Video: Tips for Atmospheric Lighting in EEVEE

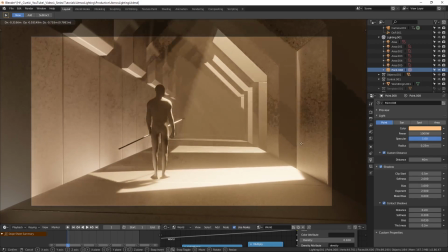(4:08)
You can make creative use of this by using the light rays to illuminate points of focus in the scene. Again getting these atmospheric streaks of light requires volumetrics to be enabled.
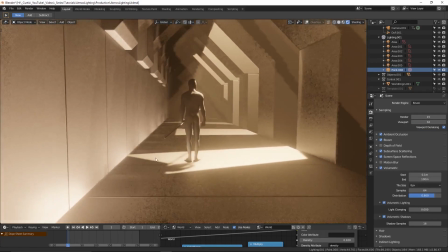(4:18)
On the left you can see that I've also created a gap between the structures where I've placed a collection of area lights that are giving us this extra illumination from below the surface.
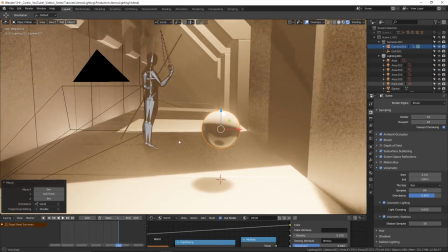(4:29)
One thing that might slip people's minds is that the absence of light is equally as important as the presence of light.
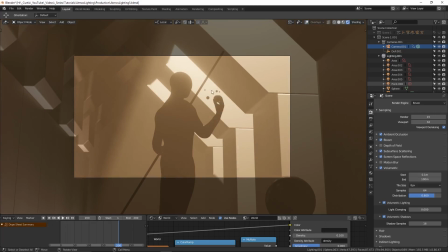(4:35)
Layering dark on light areas is just as powerful as doing it the other way around, and can be used to tell a different visual story.
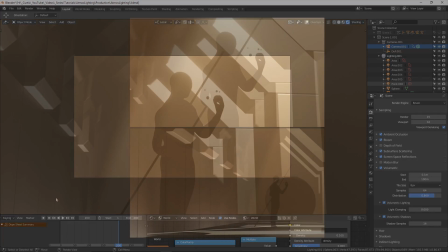(4:42)
It doesn't necessarily have to be a case of foreground versus background either. Here I have two examples of the same scene where the character is positioned in darkness. The rays of light are creating this alternating effect of light and darkness throughout the scene.
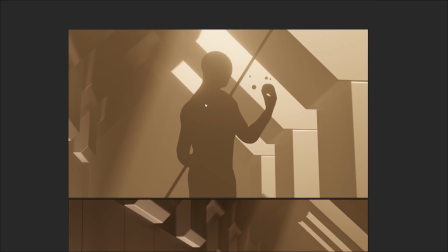(4:56)
In the first image, a layer of darkness acts as our foreground, whereas in the second image, this is not the case.
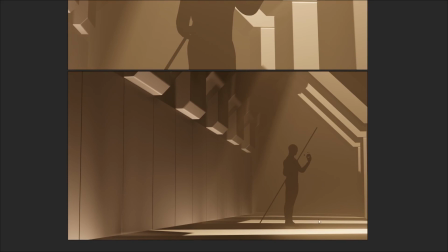(5:02)
They both look nice, but number two is composed in a way which includes more layers of light. So just to wrap up what we've talked about, I've condensed this into four ideas.
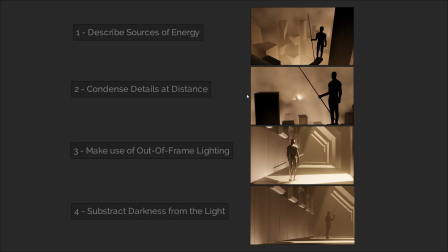(5:11)
Number one, describe the sources of energy. Number two, condense details at distance. Number three, make use of lighting out of frame. And number four, subtract darkness from the light. This is certainly not a comprehensive breakdown of how to get the best looking lighting, but if you've ever had trouble with lighting and composition,
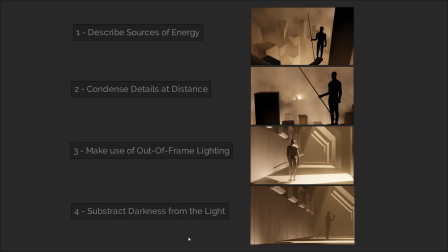(5:29)
then hopefully these simplified points might help you in composing your scenes.
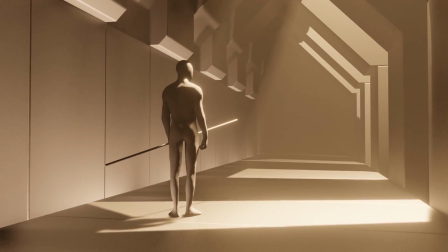(5:33)
Remember, you can download all of the blend files shown in this video for free from the link in the description so you can play around with everything for yourself.
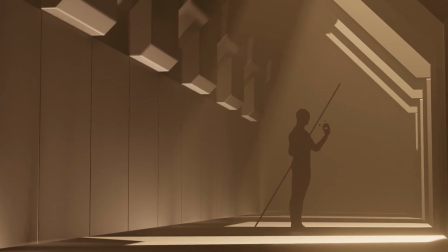(5:40)
I want to say an extra thank you for everyone who has given me donations for my free resources, it's very much appreciated and there will definitely be more for you to get your hands on in the future.
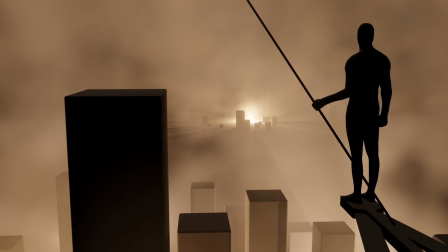(5:48)
So that will do it for this video, don't forget to like, comment, subscribe and ring that bell. You can follow me on social media to stay up to date on videos.
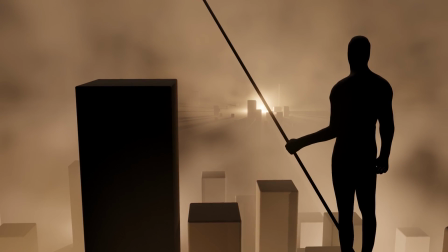(5:56)
If you're interested you can also join our community discord server where you can take part in discussions and share your work.
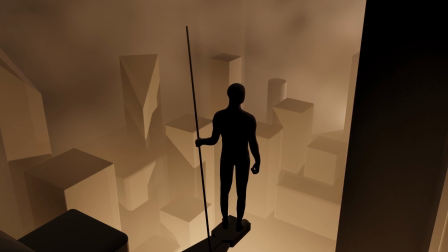(6:01)
Links for everything can be found in the description. So thank you for watching and I'll see you next time.